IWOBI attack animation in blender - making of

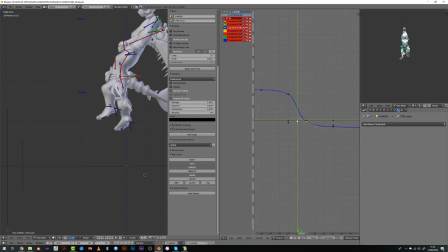Once you have the feet and the torso polished, or at least more correctly timed, the animation will look very different and it will really enhance its readability.
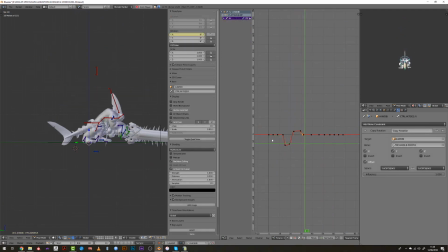I will then start to revise the position of the pole target for the knees, offsetting them from the contact poses so that we can have a better positioning of the legs,
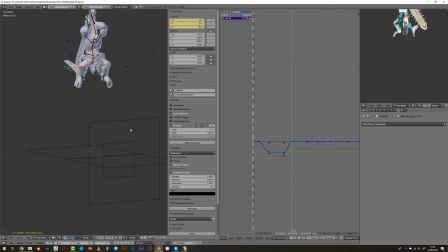but also create this sense of weight with the knee coming to the ground a little later after the contact pose. Then I will work on the spine, starting with the hips and slowly getting up to the head.
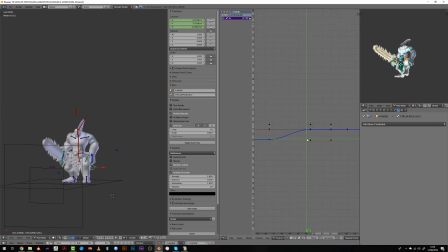To create a nice and smooth and dynamical animation,
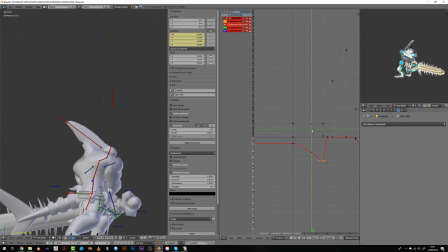I really like to slightly offset the spine, then the chest, the neck, and finally the head.
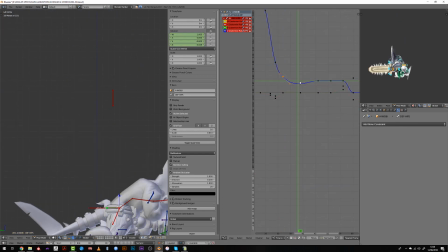So starting from the hips and getting up to the head will allow me to naturally do so.
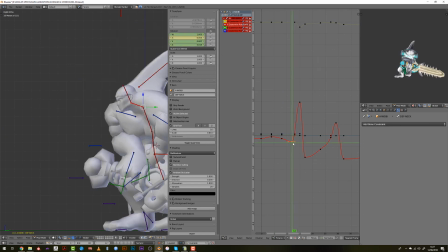I then work with the hands as I'm using for this specific animation a full IK setup,
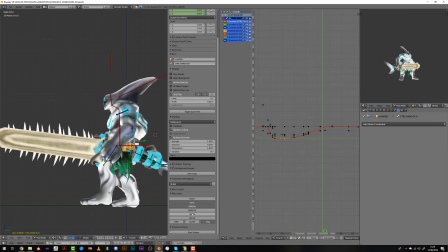and then I will be working on all the follow-through parts like the tail, the fin and the claws.
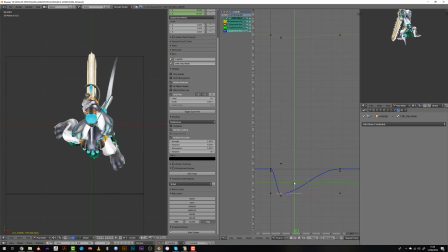And these for me are very important because they will break the stiffness of the character in putting very smooth movements to it.
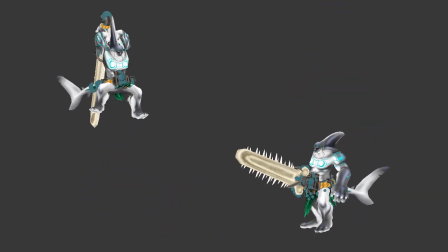Alright, we are now done with this video. If you want to see the full process in a time-lapse, just let me know.
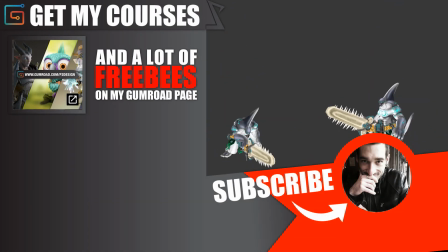And if you like this video, don't forget to give me a thumbs up and subscribe.
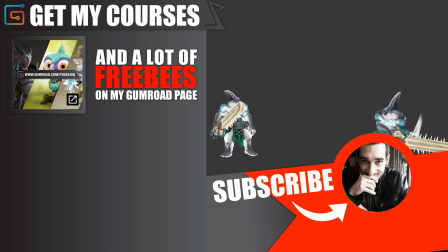See you very soon.